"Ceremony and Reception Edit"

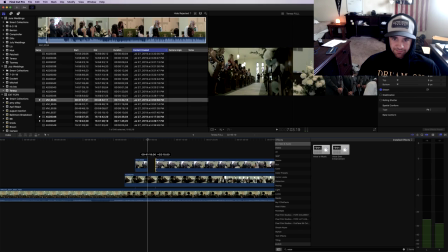[25:58]
Cut back to her walking. Not walking.
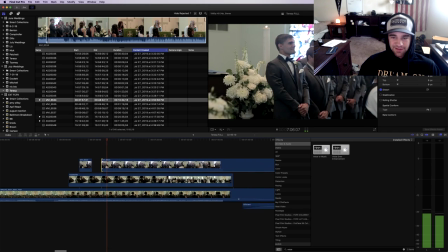[26:05]
He does like a nice little fishing reel thing here in a second.
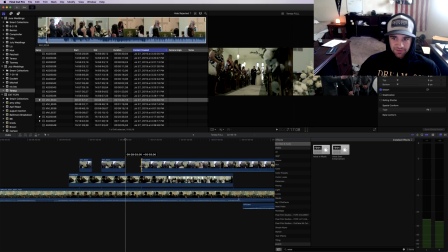[26:17]
And again, we'll fix all the exposure issues. So right there, he does the fishing rod.
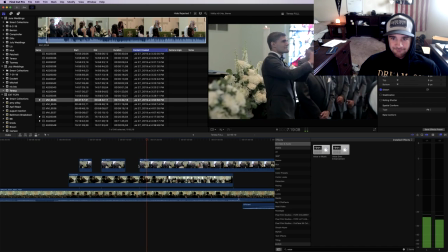See how she laughs at that.
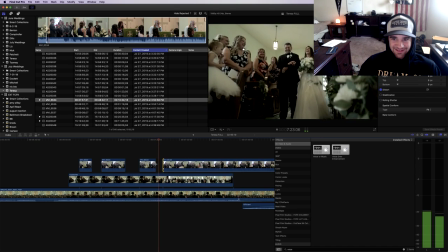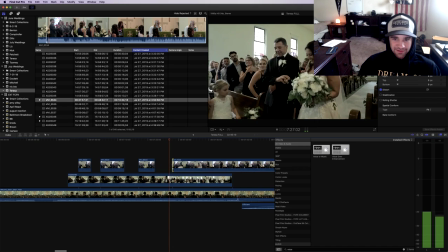[26:36]
Kind of let that laugh breathe right here. Ooh.
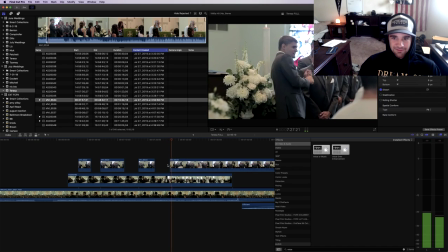And we'll just kind of let that breathe here.
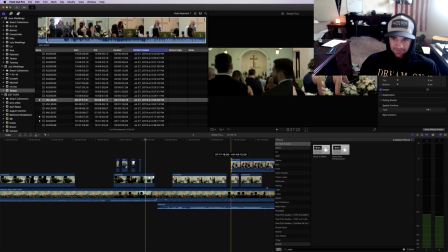[26:51]
Alright, so we don't really need this shot again, really, because that's not even framed on him correctly until the speaker.
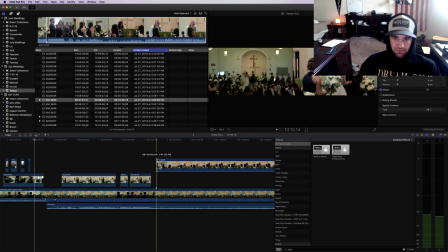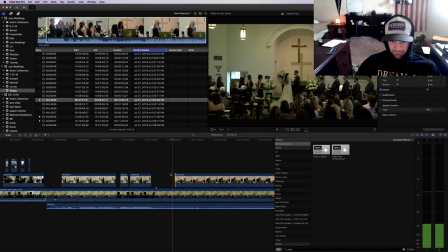[27:09] Just read it like it is. Your name's right on it. Just read it like it is. The mic will pick it up.
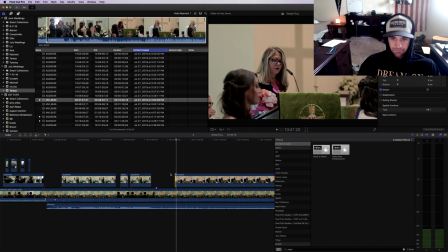And then I have my H4N.
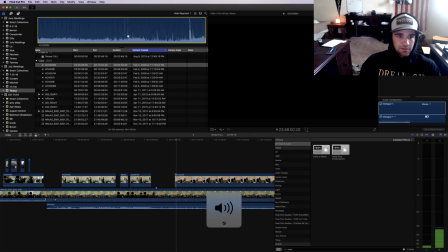[27:25] Oh, when completeness comes, what is in part distinguished? So I'm H1. Your couple. And on that big.
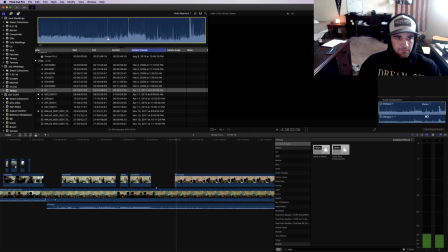Give this woman away. Come. Let us pray.
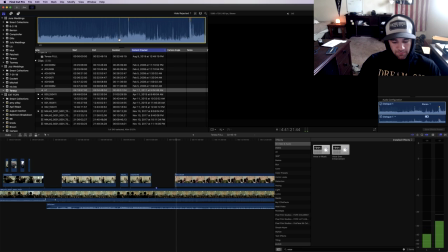[28:00] A reading from the Gospel of Mark, the 10th chapter.
Boom.
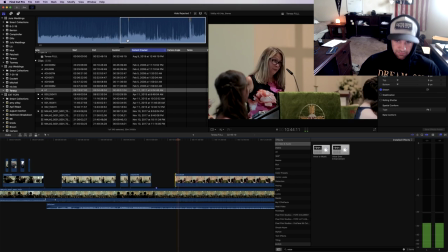[28:05] A reading from the Gospel of Mark, the 10th chapter.
Alright, so this is just going to be a little bit cleaner audio. It's not going to be great, but it's better.
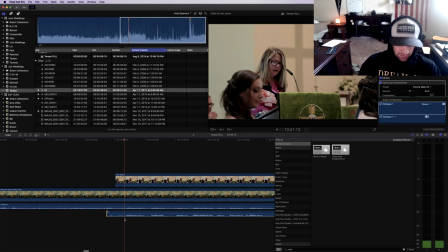[28:23]
So we will make sure this is lined up. A reading from the It's actually pretty good.
A reading from the Gospel of Mark.
So I will put keyframes here, dip this out, not completely gone, maybe negative 16.
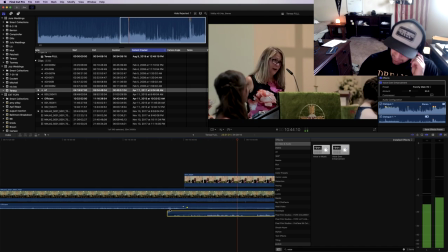[28:43] A reading from the Gospel of Mark, the 10th chapter. And shall leave.
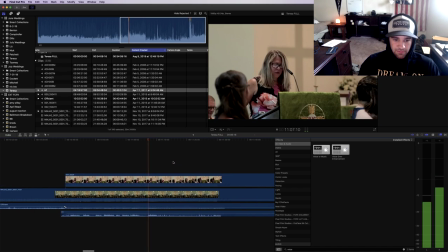[28:50] Therefore, what God.
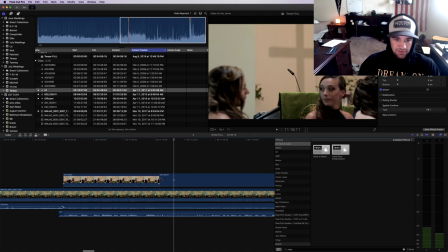[28:53]
When she dips, I'm going to cut away from that shot for a second until the next reader comes up.
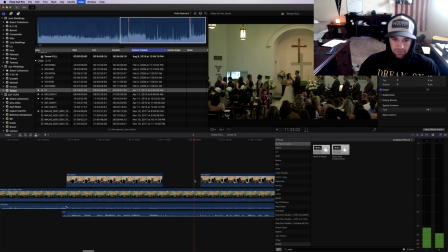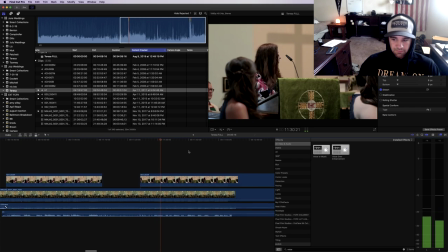[29:08] A reading from the 1 Corinthians 13th chapter. It's not dishonor others the truth. It always protects and talks like is love.
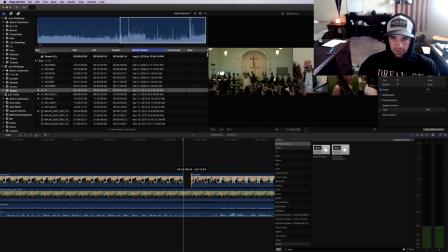[29:23]
Cut away when she walks away. He's actually going up there.
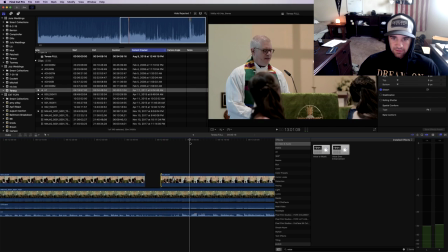[29:29]
We'll cut back. I think I'll leave it on here. Well, I fixed my shot, so he doesn't start talking yet. So I'll actually leave it on the wide.
So I want to begin with a quick story.
And then we don't really need this audio anymore because he has a mic on.
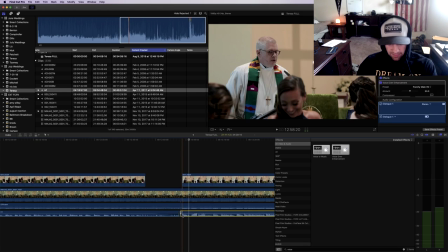[29:44]
So we actually dip that out, delete that, and keyframe this back in.
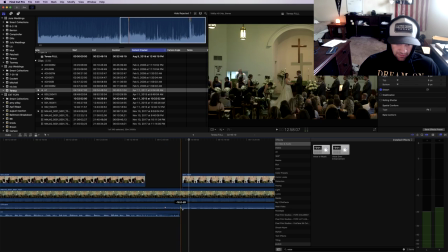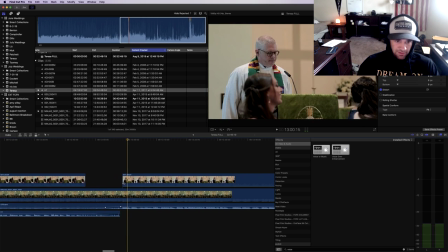[29:58] So I want to begin with a quick story.
It's a little abrupt, so I'm going to start back just a little bit.
So I want to begin.